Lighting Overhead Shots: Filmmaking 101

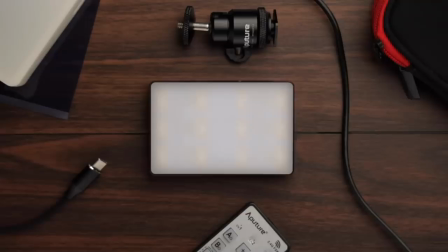0s
Hey, I'm Matt from the A-Team, and we're going to be showing you how to go from this to this. Today on 4 Minute Film School, we're going to be lighting overhead shots. Let's go!
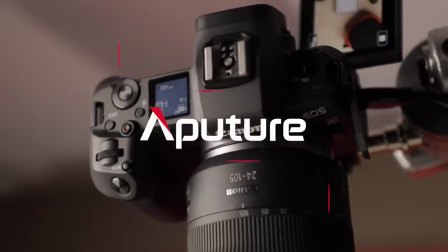One thing you probably see all the time online are overhead shots. Shots of gear or products taken directly overhead.
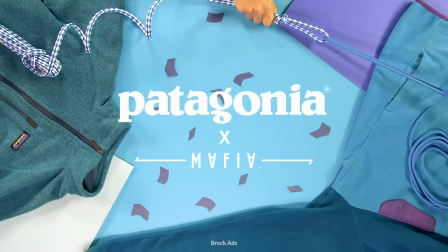20s
Sometimes these are called flat lays, when you see everyone showing off the cool gear they have. Or sometimes it's called tabletop shooting, when you see it in those fun colorful commercials.
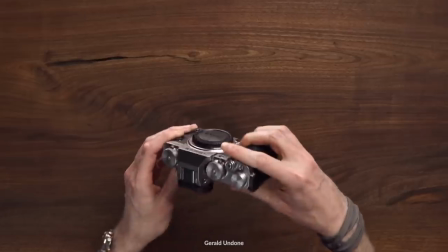28s
Overhead rigs are a great tool to have in your kit, whether you're reviewing products on YouTube or taking pictures of watches or cooking in your apartment.
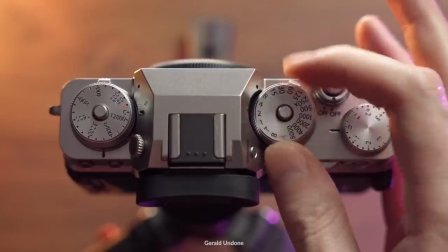35s
Being able to shoot top down gives you a great angle that can be used for dynamic shots or a cool second angle. But how should you light your overhead shots? So the first thing you want to do is build an overhead rigged system and there's plenty of ways of doing this.
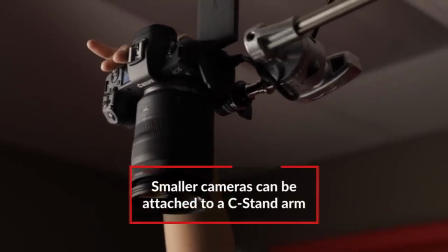48s
For smaller cameras, say a DSLR or a mirrorless camera, you can use a standard C-stand.
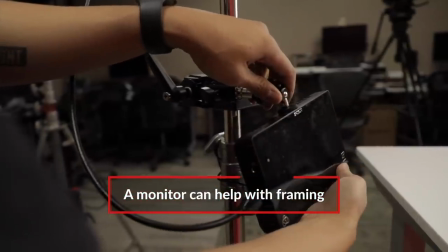52s
So now we have our C-stand set up, we have the knuckles over to the right, we have our monitor so we can check our framing, and, super important, we have our C-Stand sandbagged, and we made sure to arm it just enough directly above our table. The key to making this work is having a ball head mount. This allows you to position the camera any way you want it after it's mounted. If you can, set your camera to autofocus just in case you bump it. Now that we have our rig set up, let's take a look at how cool this shot looks from above. So for our first setup, we have a typical overhead gear review shot,
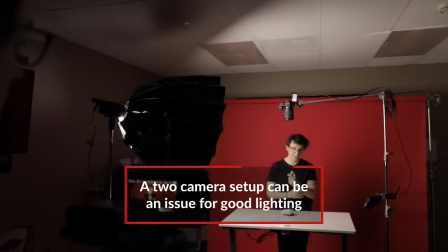82s
and we actually have this set up with two different cameras, which brings up the question, how do you set up a consistent light for both camera setups?
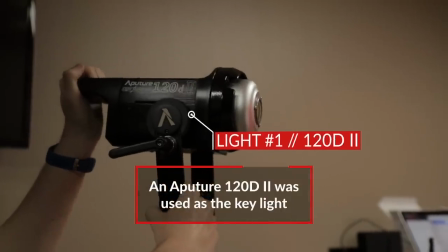89s
For that, we have a 120D Mark II serving as our big softbox.
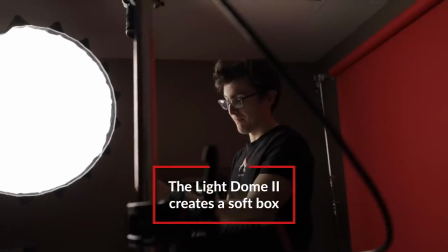94s
We actually have a light dome attached to it, and this basically gives us nice consistent light between both camera setups.
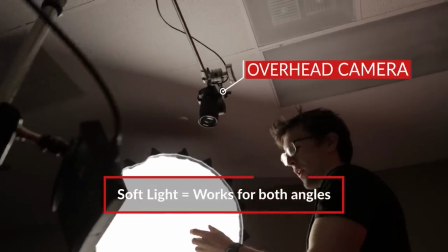99s
This overhead camera gives a nice detailed look at both my hands and the gear that I'm reviewing.
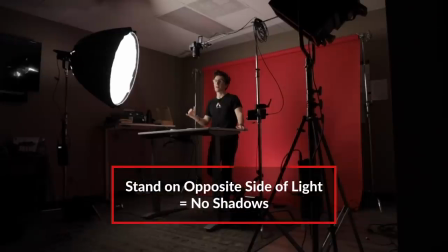104s
Make sure the stand holding your overhead camera is placed on the opposite side of your main light source to avoid any shadows. The primary reason why we're using a softbox is to illuminate nice soft light onto both myself for the wide shot and our product in the overhead angle.
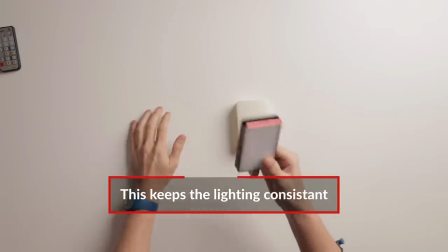117s
Now when you cut between both the wide shot and the overhead angle, both shots are nice and well lit. Our last light is an H672 placed on the floor pointed upwards.
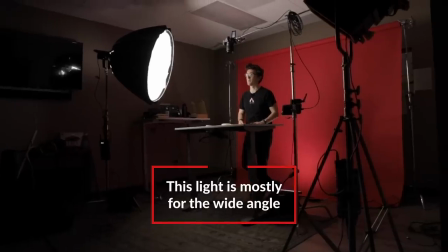125s
This isn't doing anything for me or the table, it's just illuminating the background. So now let's take a look at an example of that.
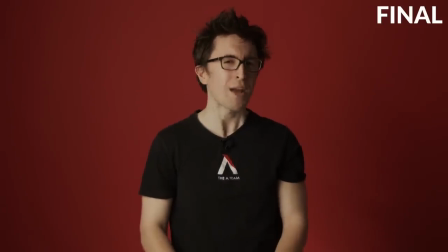136s How's it going everybody? My name is Matt from the A-Team and today we have a brand new product to show off called the Aperture MC.
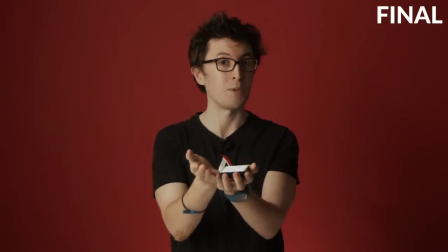141s This thing is super cool it's super awesome it is our first wrgb panel and it's the size of your palm it's really nice
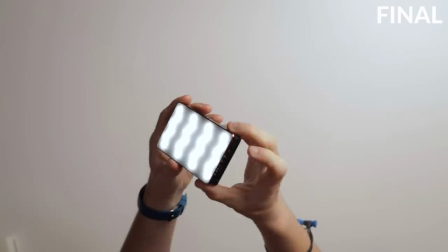150s and it's got some really nice built-in effects to it it's battery-powered you can charge it via USB-C for our second look we have a more staged light
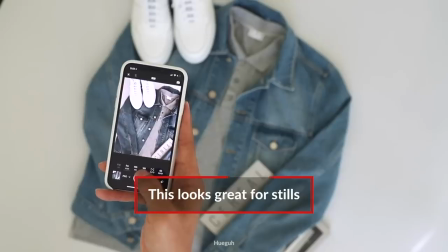158s
setup you can use this for photos maybe for thumbnails or maybe even advertising something online the great thing about a top-down camera
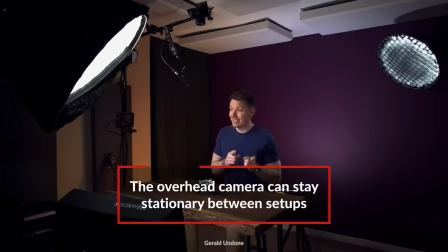165s
is once it's set up you don't have to move it a lot of filmmakers will make a permanent setup for their overhead rig so it's the same every time however
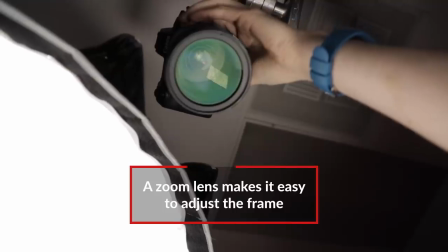171s
it might be good to use a zoom lens on your camera because all we did was punch in an R frame onto the subject without swapping lenses.
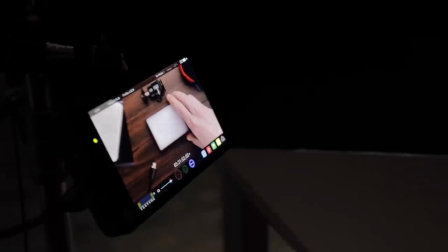178s
You avoid bumping the camera this way. Consider shooting a video and then taking a still frame out of that video. Because we staged a bunch of different objects as set dressing, we wanted to minimize as many shadows as possible.
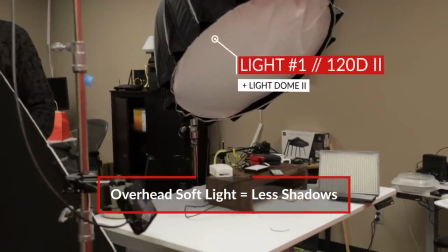188s
So we brought in our 120d with the softbox as close and as frontal as possible, and this eliminated all shadows around our objects. Then we added a white bounce, which all this is is just a simple white foam card.
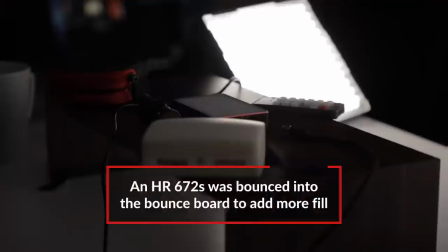200s
And to add even more fill on the opposite side of the key light, we added a 672 bouncing off of the white board.
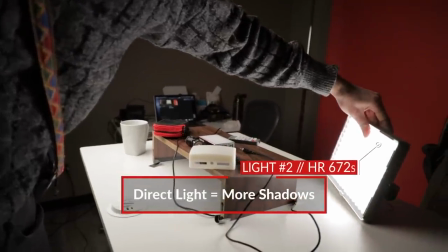206s
We could have lit the opposite side using just the 672, but we didn't want to add any other shadows. So let's take a look at that shot put together.
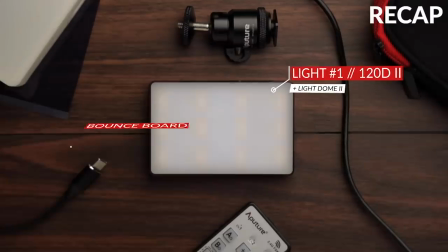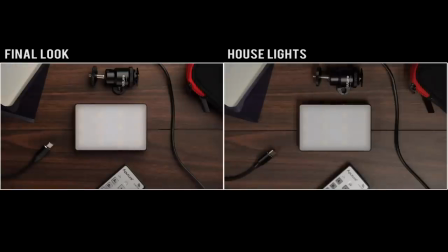Time for a recap. In order to light great overhead shots, there are two things to consider. First, soft light is the way to go.
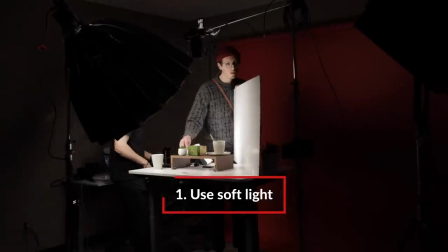235s
I know we say that a lot, but it's true. Soft light will be the most forgiving when you're moving your products around, because its large size will wrap around the object.
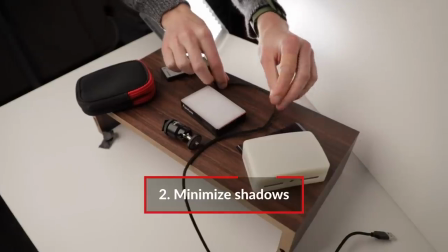243s
Second, be careful with shadows. With small products, shadows can become really obvious.